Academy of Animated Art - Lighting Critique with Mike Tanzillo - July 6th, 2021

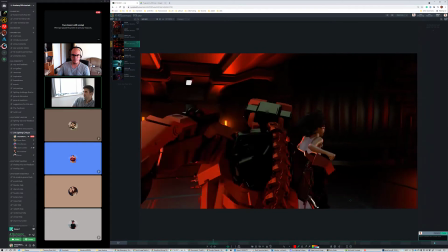502s
That rim looks good there. Yeah. I'm
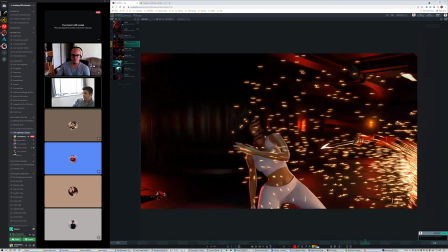508s
wondering if the back of the robot in this particular one should go darker,
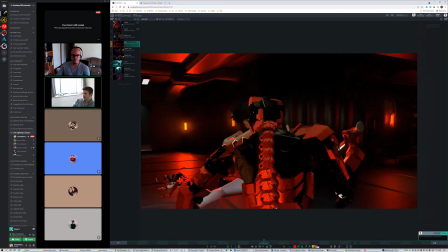515s
so that we can keep our attention on her and that kick a little bit more.
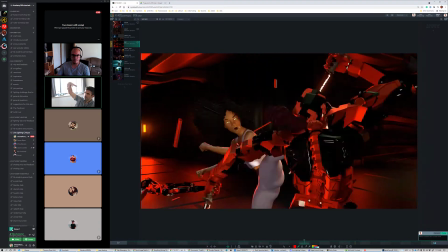519s
So it's like more like he's kind of rimmed up too. Okay.
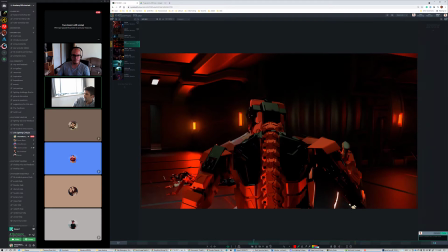526s
And then this guy back here, if we could get more of a contact shadow for him,
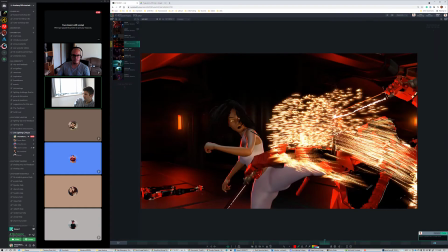531s
it feels a little, especially towards the back here, it feels a little bit floating.
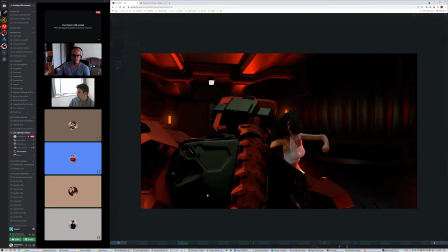536s
Just to kind of yeah.
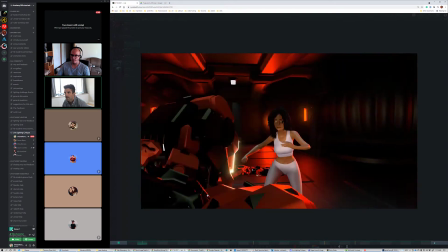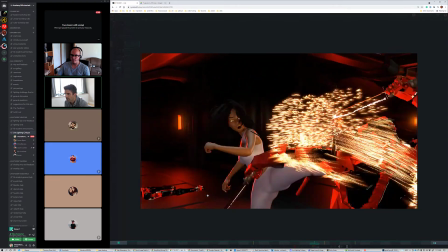546s
And her eyes are a little bit bright. Like, Okay. just like a little bit glowy bright.
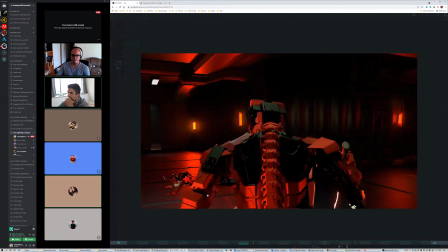553s
Anybody else have any thoughts on this one? I just redid the eye stuff because the eye stuff they gave us didn't seem to reflect right.
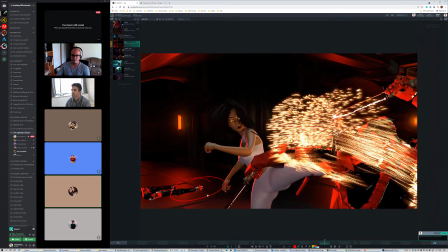560s
So really quick last night I did I basically made pupils and irises myself on her.
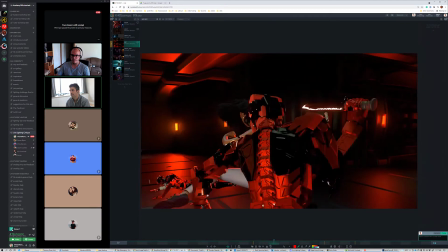566s
So and like I think that where you're going with it is good.
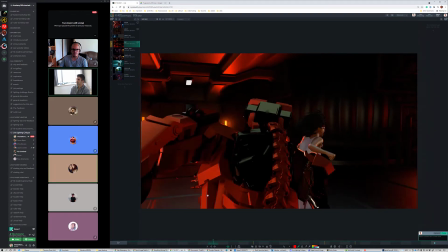571s
I just think it's like because there's a really fine line between being bright and reading and being like headlights herself, like being illuminating. Yeah.
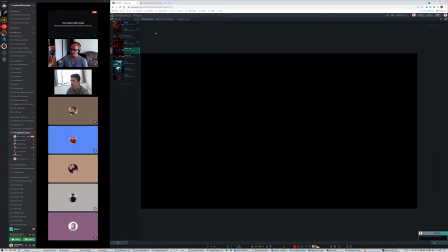586s
Okay. Yeah, good progress on this. Thanks. Okay. Steph, we've got your latest and greatest here.
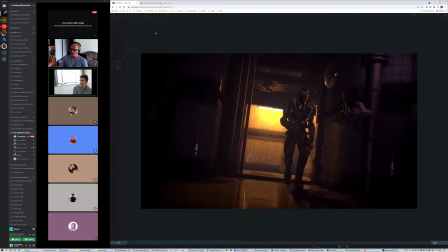592s
Take a sec just to watch through it entirely.
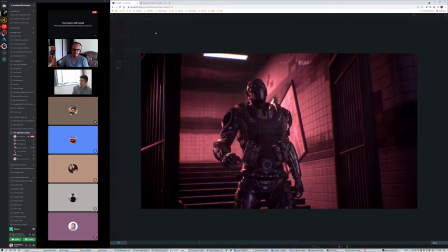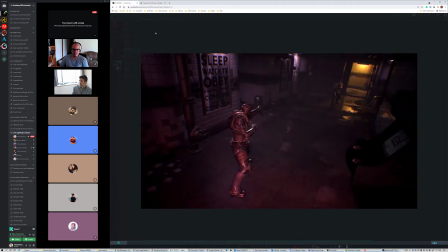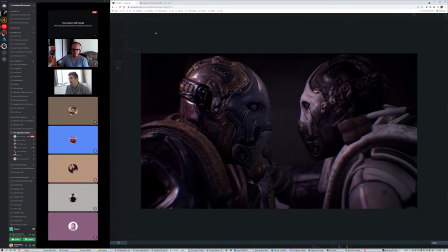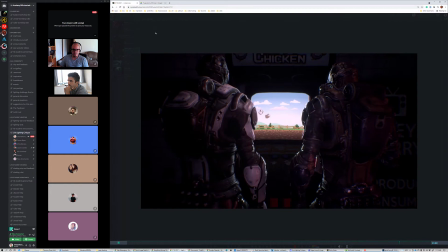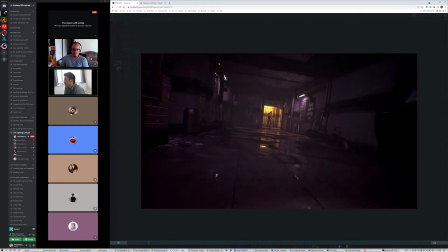634s
Yeah, I think this looks great. I know you mentioned a couple of like little tweaks that you have to make.
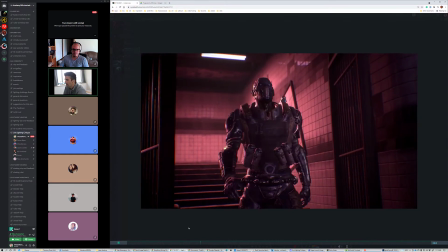640s
Does anybody have any additions, any adjustments? Actually, the only one that I saw, if possible, was here.
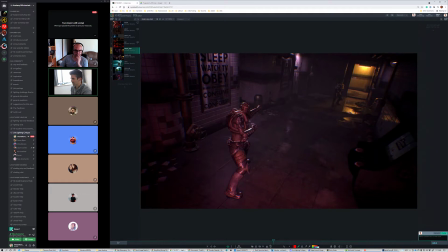649s
Just a little more contact shadow, if possible. He just feels like he's floating on the ground a little bit, but
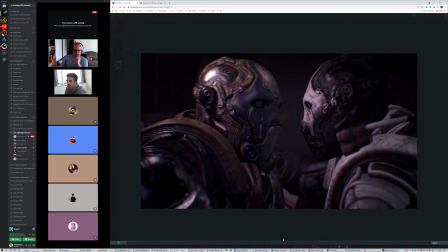658s
I think it looks great otherwise. Anybody else have any thoughts? I saw the same in the game machine.
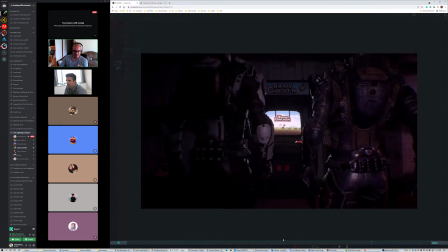666s
Mm-hmm. In this one, doesn't have any shadows.
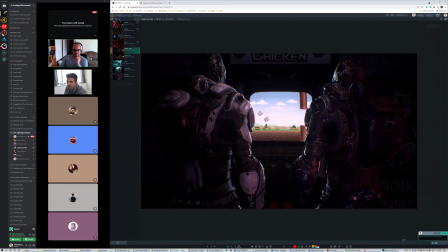672s
Mm-hmm. Previously, so it looks a little bit floating. Yeah. So, yeah, maybe.
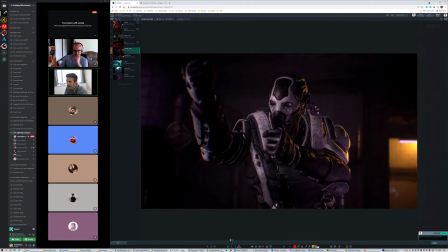683s
Yeah, I guess it doesn't really have it. Yeah. Like this character has him here.
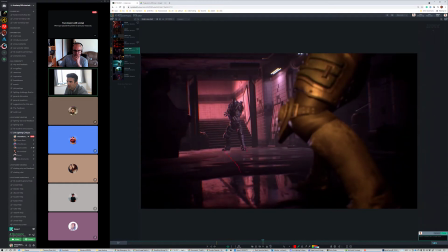694s
It would just be nice. I think there was just something about this character missing them.
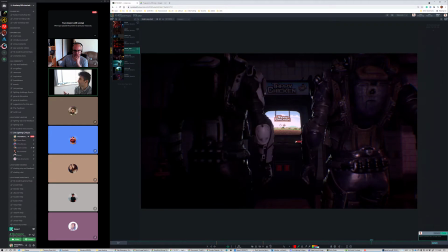702s
But yeah, just figure out the shadow thing. But other than that, like, and then I said I know you had some low res things you were going to work through, but it really looks fantastic. It's really cool stuff.
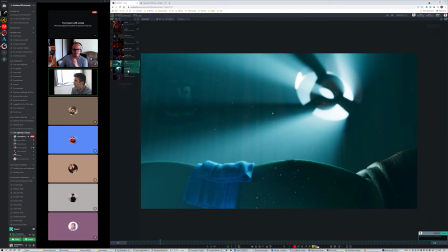713s
All right, Chris, let's take a look at this, and we'll actually let me show the reference first, and then let's take a look at this.
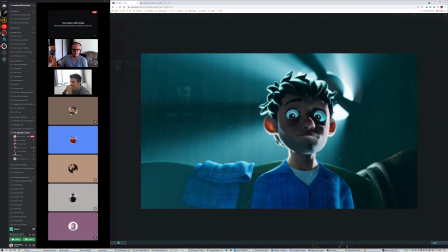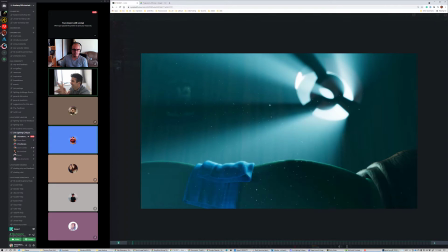730s
Nice.
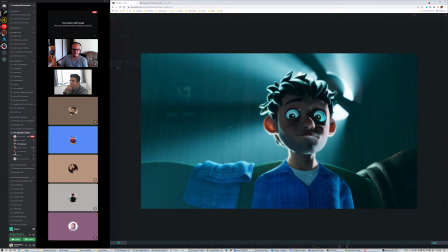734s
Yeah, I made I changed references. I wasn't happy with the way the other one was going.
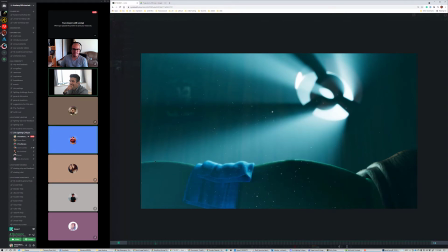739s
No, this is good.
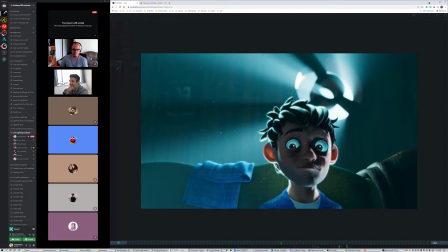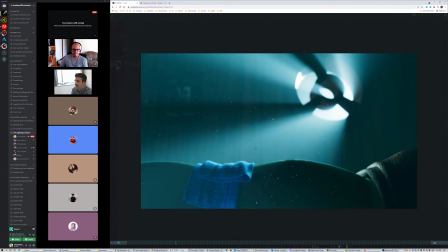746s
I think the floating particulates look nice.